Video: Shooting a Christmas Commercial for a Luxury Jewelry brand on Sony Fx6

What's going on filmmakers? I'm Alexandru Don and since the Christmas is very close by, I want to take you behind the scenes on a Christmas commercial that I've shot recently.
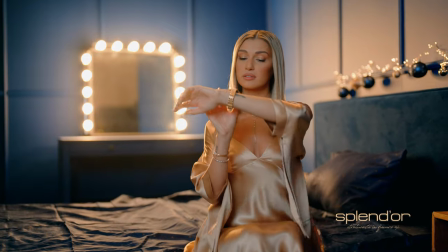Splendor. Magia sărbătorilor începe cu tine.
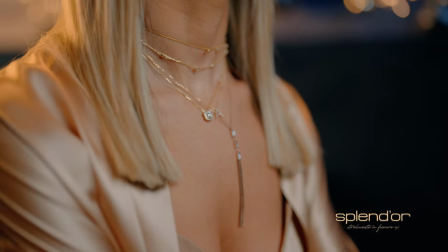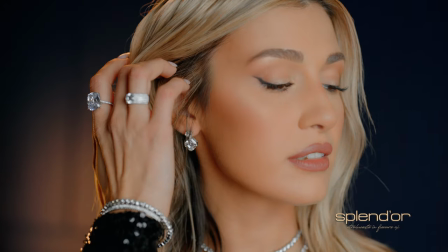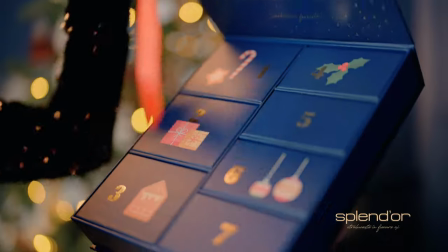Dăruiește amințiri prețioase și împarte bucuria cu cei dragi.
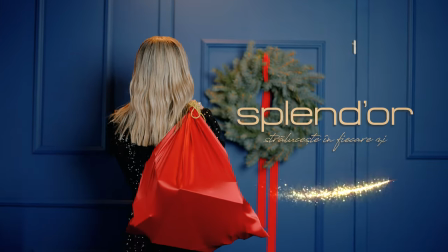Splendor.
Strălucește în fiecare zi. so let me know what you think about this commercial even though it's in my native language i hope you can appreciate the images and how it looks because this is what we're going to talk about we're going to go behind the scenes and i'm going to show you my process of getting these images with the sony fx6 right so
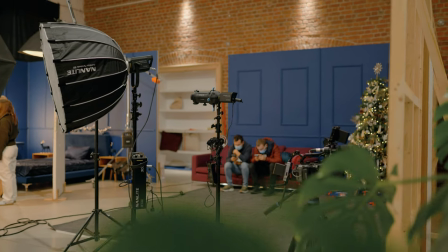starting off with the lighting i went for a pretty simple lighting setup and i chose to use
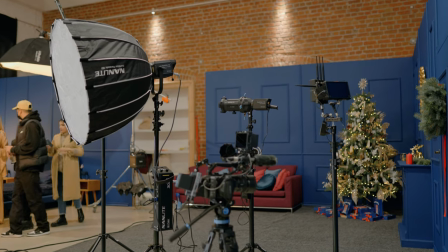a big softbox with the nanolite forza 300b and that's
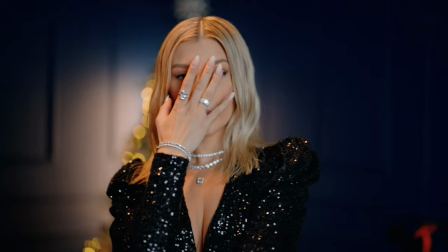mainly because I wanted to have a little bit of a warmer tone and Forza 300b
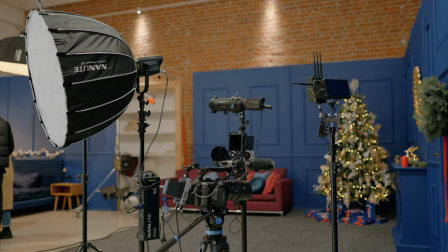has the possibility to change its color white balance so that's why I went for it and the other lights that I used were Forza
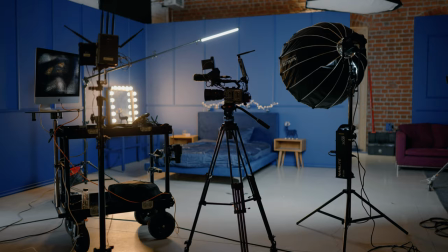60b with a projectile lens and a few pava tubes and that's pretty much it I went for a pretty simple lighting setup.
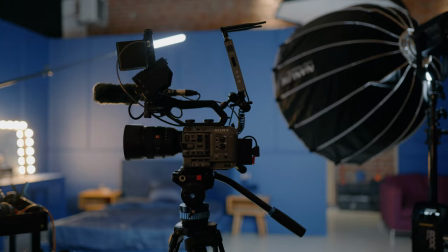Now talking about the camera I went for the Sony FX6 with the 50mm
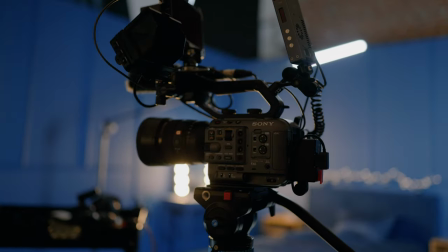f1.2 which is an amazing lens and I mostly used autofocus.
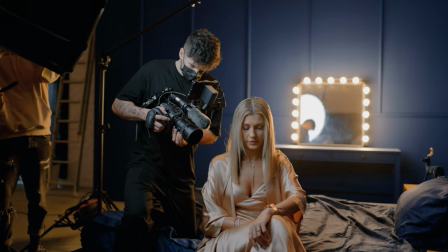And I know this is crazy and it's something pretty new for me but autofocus is damn amazing on this camera.
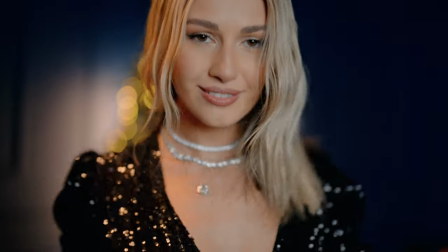And as you can see the footage looks absolutely stunning and the f1.2 is amazing.
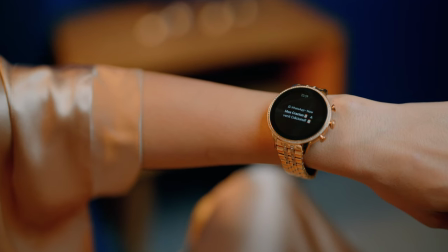I shot almost everything at f1.2 which is kind of crazy but I love how it looks.
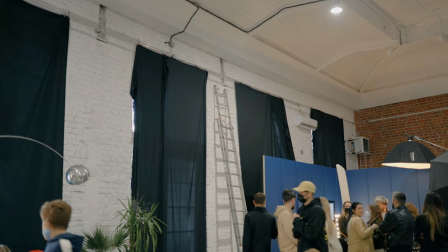It has something special to the image. So the whole story of the commercial is happening at night and the studio
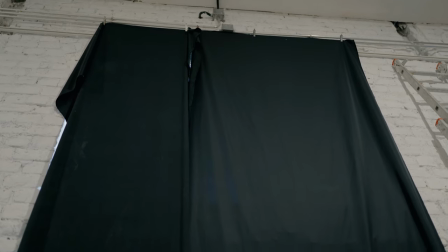that we filmed in didn't had blinds so we kind of had to block all the light coming from outside.
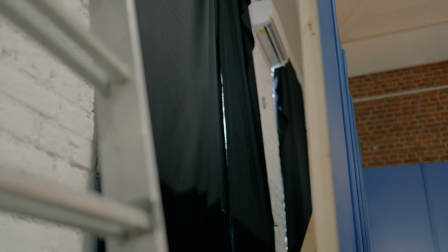So we used some black material and here is Chipre the guy
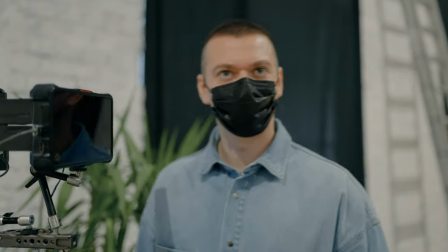behind all my behind the scenes and the guy that helps me as my first AC all the time.
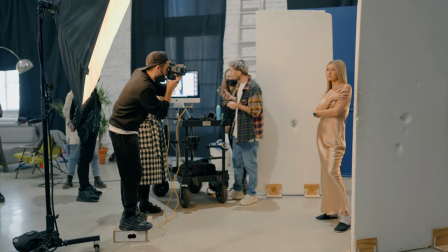Before we started shooting there was a photo shooting going on that is
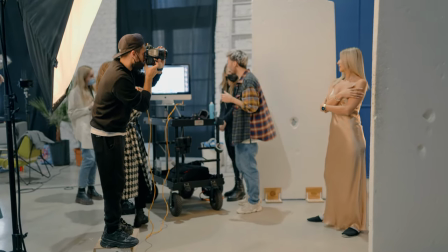for the same campaign and we kind of had to wait for the photoshoot to end in order to
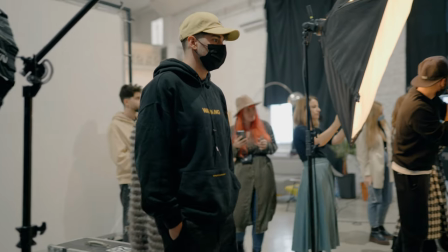start doing our job as well and soon after they finished we started
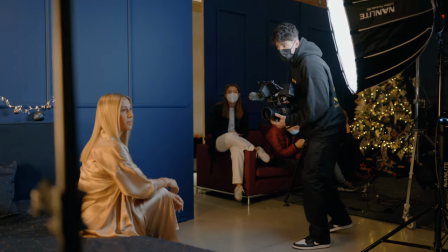shooting and we went chronologically in terms of shooting because
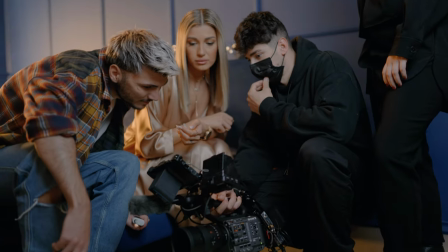it's simple and it was pretty easy the script is pretty simple and
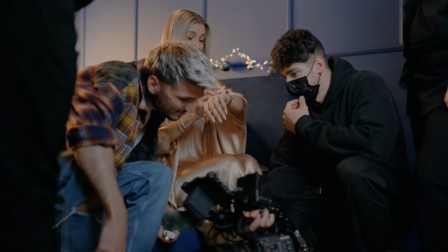the reason why everyone is staying and looking at my camera and these shots it's because
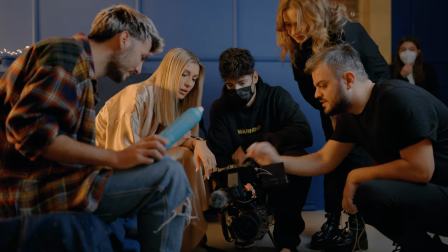my dwarf connection wireless system did not work and I don't know
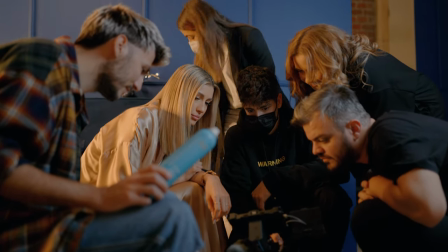why but soon after a couple of minutes it started working I'm guessing it
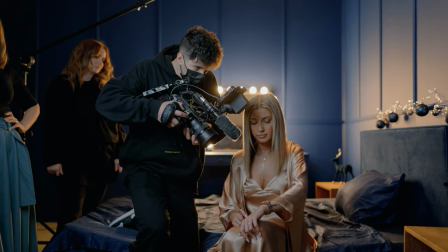was some interference or something like that but as you can see even
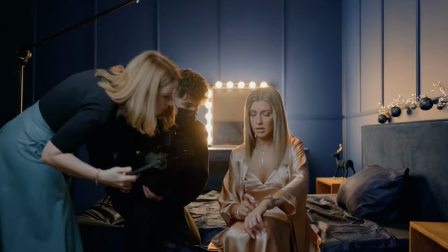the close-up shots with the watch and everything I filmed them in autofocus
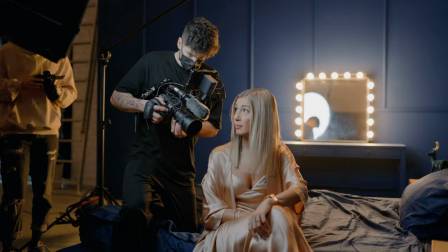even though it was quite hard because I wish Sony FX6 had focus
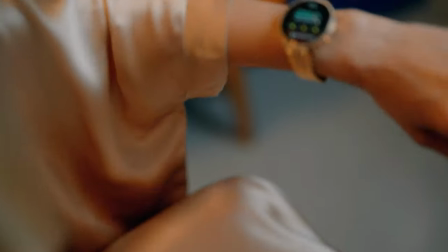tracking I really hope they're gonna do something about it but in the meantime it
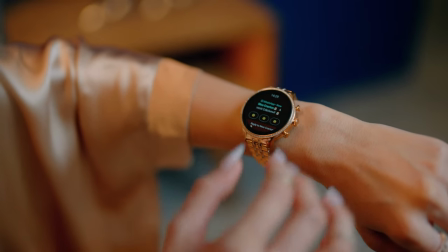worked fine.